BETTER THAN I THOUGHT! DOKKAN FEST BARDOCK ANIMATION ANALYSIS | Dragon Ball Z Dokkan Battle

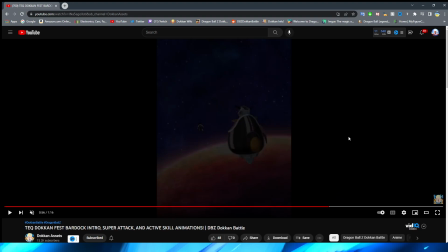1813s
very nice little very subtle i don't even know if i'll be able to like get this with the zoom but there is a very subtle movement to the
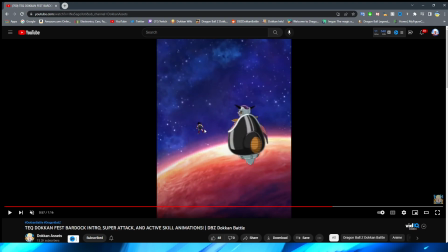1821s
atmosphere right like you can kind of seeing it getting a little bit closer to bardock it's really hard to tell let me get the regular
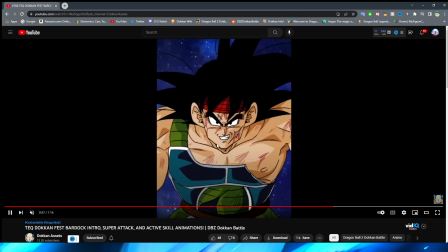1830s
time speed but you can definitely see it right there's just a tiny bit of movement right you can kind of catch it there it's really hard to see right but it's definitely there that little bit very nice little touch to make this feel very animated i am extremely pleased with this section though
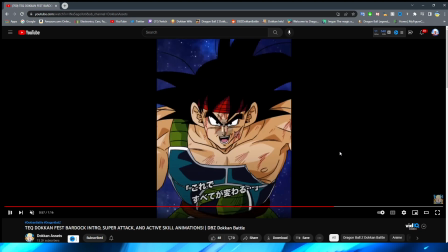1846s
i will say i definitely like the way that they kind of made bardock look here very very nice looking i think it looks just like the anime right i definitely like that they didn't skimp out on the fruit punch as well because sometimes modern dragon ball does that but dokkan keeping it real
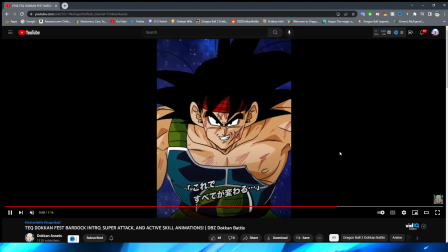1862s
with the fruit punch all over my mans right it looks really really good him talking looks pretty good too obviously the space background here
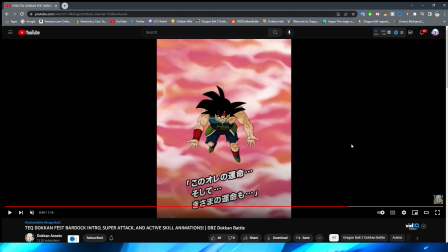1870s
looks very very nice as well we do have this cut to the shot of Bardock up above and you can see the planet below which is pretty cool I will say the one weird thing about this shot and I think that this is again maybe more of a thing of the anime than Dokkan but
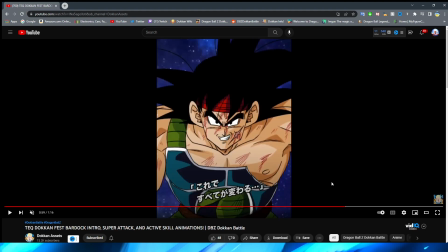1885s
it is kind of weird that like Bardock's hair here looks like it fits his head and then his hair here looks like he's almost wearing like a
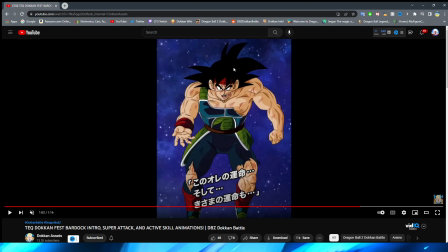1893s
giant cartoon wig almost and then when it cuts to here his hair looks like the normal size again kind of weird but
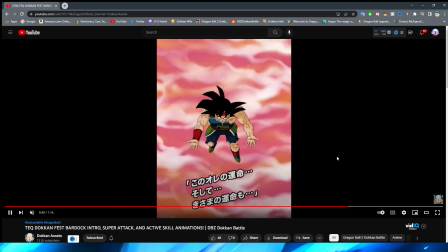1900s
just something that I thought I would point out because obviously you know it's worth pointing out since this is a video about him but yeah this talking looks pretty good um I also like the little bit of hand movement that they have where Bardock's sort of like twitching right with how angry he is you know getting ready to fire the key blast I do kind of wish that they had him like close this hand since obviously goes from open palm to close that
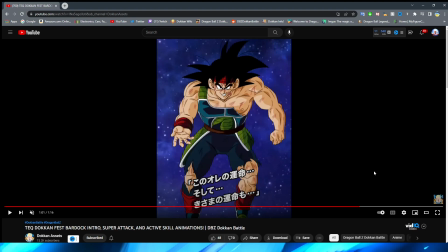1920s
might again also be the anime um but um this is very interesting i am quite curious when this actual data download happens if bardock here with how he looks is just a zoomed out version of this right
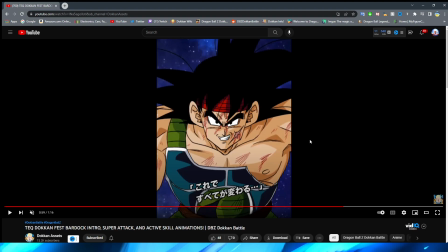1936s
this is such a high quality asset and this looks so nice it's kind of hard
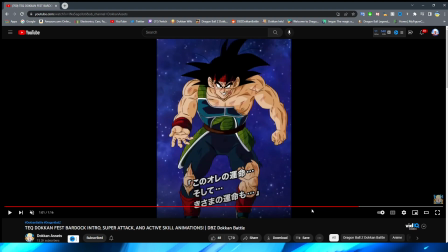1941s
to tell if this is the same asset as this one right obviously the mouth flaps are different um you know when he's talking but i do wonder if this is going to be two different pieces or one if it is too they definitely do a good job masking how like blurry this should
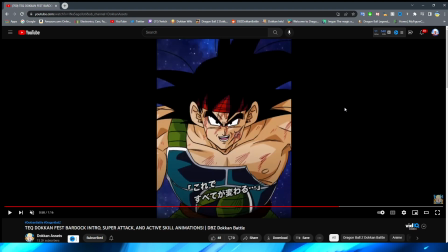1957s
look with how zoomed in because this looks pretty good if i do say so myself i think the other thing that helps is they go from zoomed in to zoomed out so if it is the same asset then of course it's going to look even better whereas like when we looked at gamma
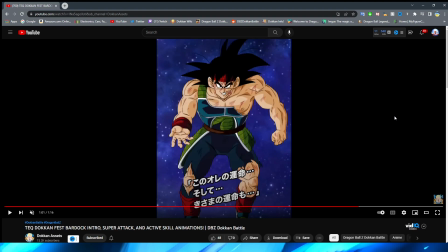1971s
one recently right they zoomed into that asset so it kind of looked a little bit yuckier but anyway we have it zooming out on bardock here with him still
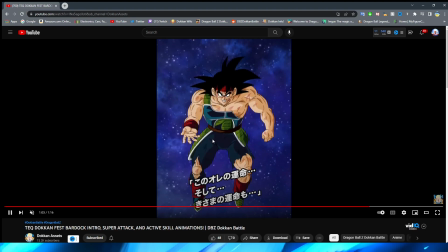1980s
talking right we have the key ball of course begin to form
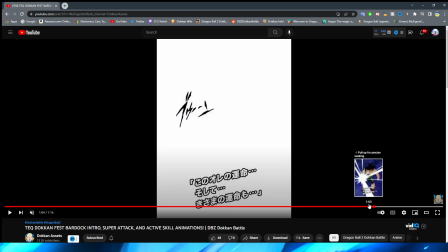1985s
in his hand oh my gosh dude the impact frame is so sick
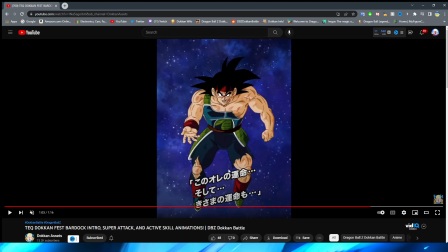1990s
i really really like how this forms in bardock's hand it looks really really nice let me get to the part where it actually begins to form yeah so it begins as like this little ball right i like that it's also not a perfect circle it's kind of like a little bit of jagged
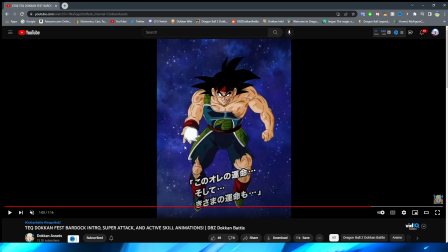2004s
not jagged but like you know kind of jagged edges but they're rounded that didn't make any sense at all but you know what i mean it's not a perfect
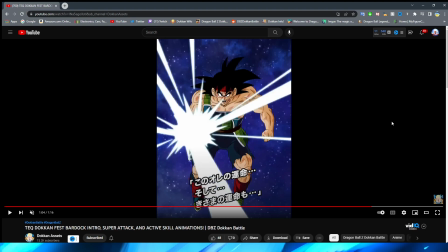2011s
circle because it's more like energy right we have this little explosion effect which is super nice look at this sick impact frame bro oh
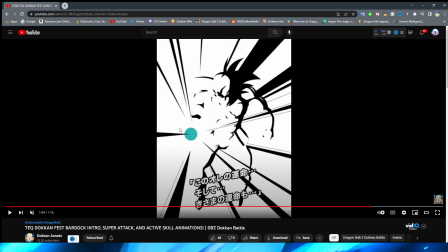2018s
raw that is really cool and the little circle in the middle kind of emphasizes that too we have the white and then of course
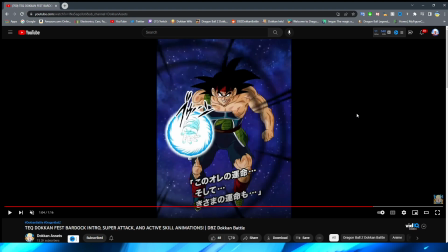2027s
this super nice key ball i like how this looks a lot i think they did a very good job with this how it's glowing bardock's hand also looks perfect as well with the key sort of enveloping it i really really like the look that they sort of gave this very very much i like the
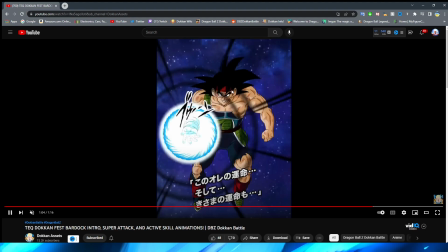2042s
little white flashes as well throughout this too i think that sort of emphasizes like the power that's sort of emanating from bardock in the scene right very